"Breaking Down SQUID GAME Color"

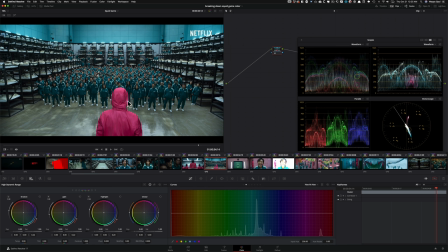The color of the walls is that, right? The uniform is that color, pink. And then that is contrasted with that teal right here, right, that all the participants are wearing. So they created a lot of that on set, with set design, with wardrobe.
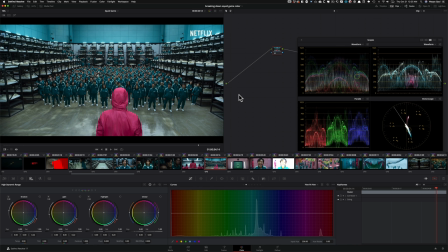And then when we see it, we just go, hey, I wanna see the Squid Game look. But otherwise, it's just a very commercial looking grade, very pushed, hitting the top and the bottom on the scopes and everything pops, good amount of saturation. we can see it right here.
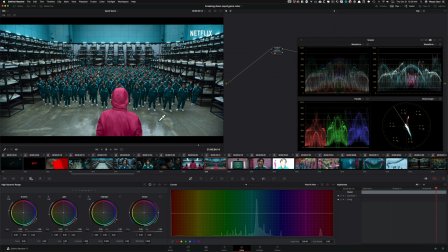So something to keep in mind, I'm gonna go in here so we can like really point what we're pulling up.
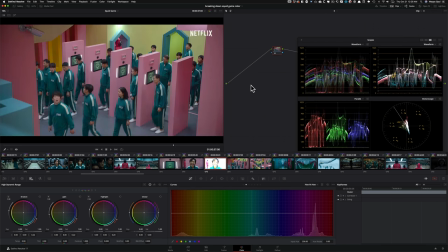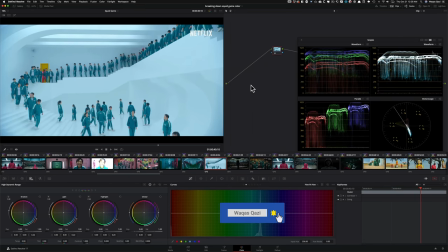Okay, this is another interesting one, right? So just look at this, what's happening here. When we were watching the show, this looked like a really clean white, but now when you look at it and break it down, looking at the scopes, there's so much blue that it's clipping up top,
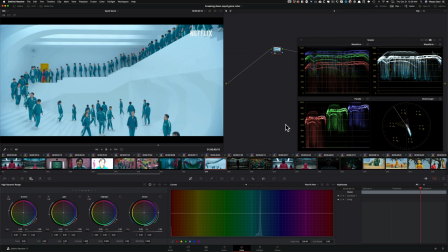then the green, then the red. So what I would do to make it pure white is this. I would first of all, go ahead and completely kill my Luma mix. And that's, I'll show you why I'm doing that. So let's not kill it first. Let's just take our offsets, our printer lights and bring them up.
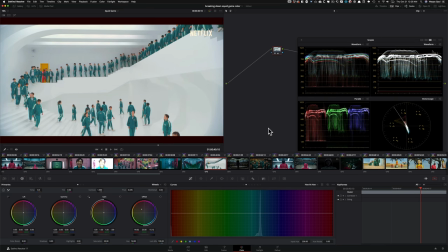I'm gonna take my blue and bring it down. And this is aligned, right? Like if I look at it here, if I do before and after, see like how it's aligned. but now the bottom is like all out of whack.
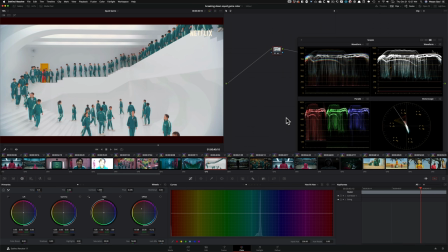Now, the reason why I wanna turn off Luma Mix is if I don't turn it off and if I take my lift and I bring my red down, look what happens. It adjusts these colors to compensate for it, right? Now I'm gonna see like how the green is moving up.
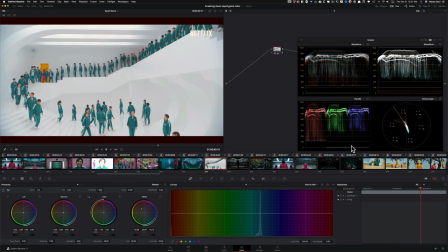So I'm gonna reset that. And now I'm gonna bring my Luma all the way down to zero, my Luma Mix. Now, if I take my red and bring it down, look what happens. It does not adjust anything else. It only affects the red channel. So we see the red did get pulled down a little bit.
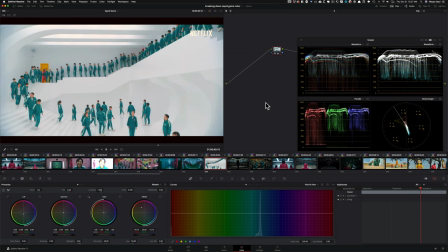So I'm gonna go back in my red offset and I'm gonna keep raising it until we're back to where we were right here. And now I'm gonna go under my red lift again and I'm gonna pull it down. And if I do before and after, like, look at that.
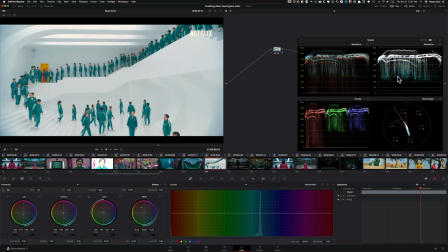That is pure white, okay? So this is what a white should be, very close to pure white. and we can even see it right here. There's so much teal going on up there, they're like pure white, okay?
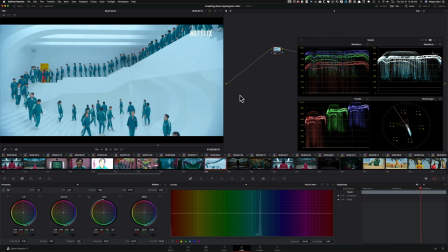But that's not something that they went with. They went with this. Again, interesting choice. You can't necessarily say, well, it really helped with the psychological aspect of it when I was watching it.
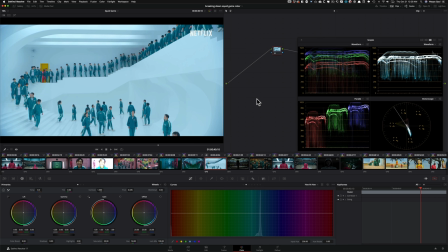It's none of that. It's just, that's what they wanted to create because if they're really going for that sickly feel or dark feel, then they should make it dark and they should make it green or yellow. But they're not doing that. They're just, you know, that's the look that they chose to go with.
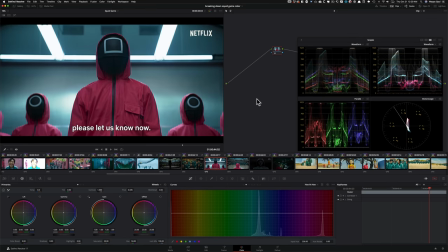All right, this is cool, this is cool. All that is good.
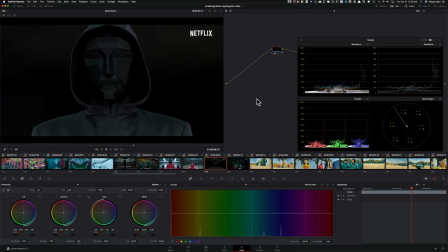Like once again, I really like the use of dark moments in this show where they just went with it. Like look at the scopes, barely any information. I really like it. I absolutely think that this is the right choice here.
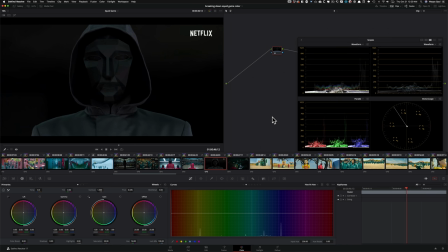No distractions, only one focus right in the middle. This is great.
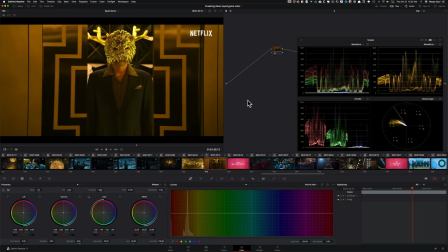All right, I'm just gonna go through this. This is a really interesting choice and the one that I support and love, which is to just load this area with the color of greed, which is gold, right? So like they just littered it with it and you can even see it on the scope. I mean, we're living in one quadrant and it's right here.
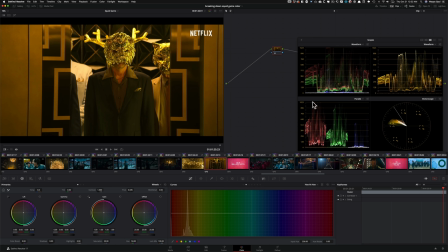This, the color of gold. So that's kind of cool. That's very cool.
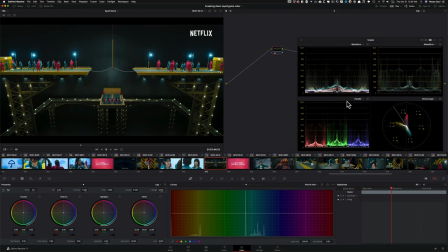This is absolutely my favorite scene, especially when it comes to color grading because I feel like everything is done right.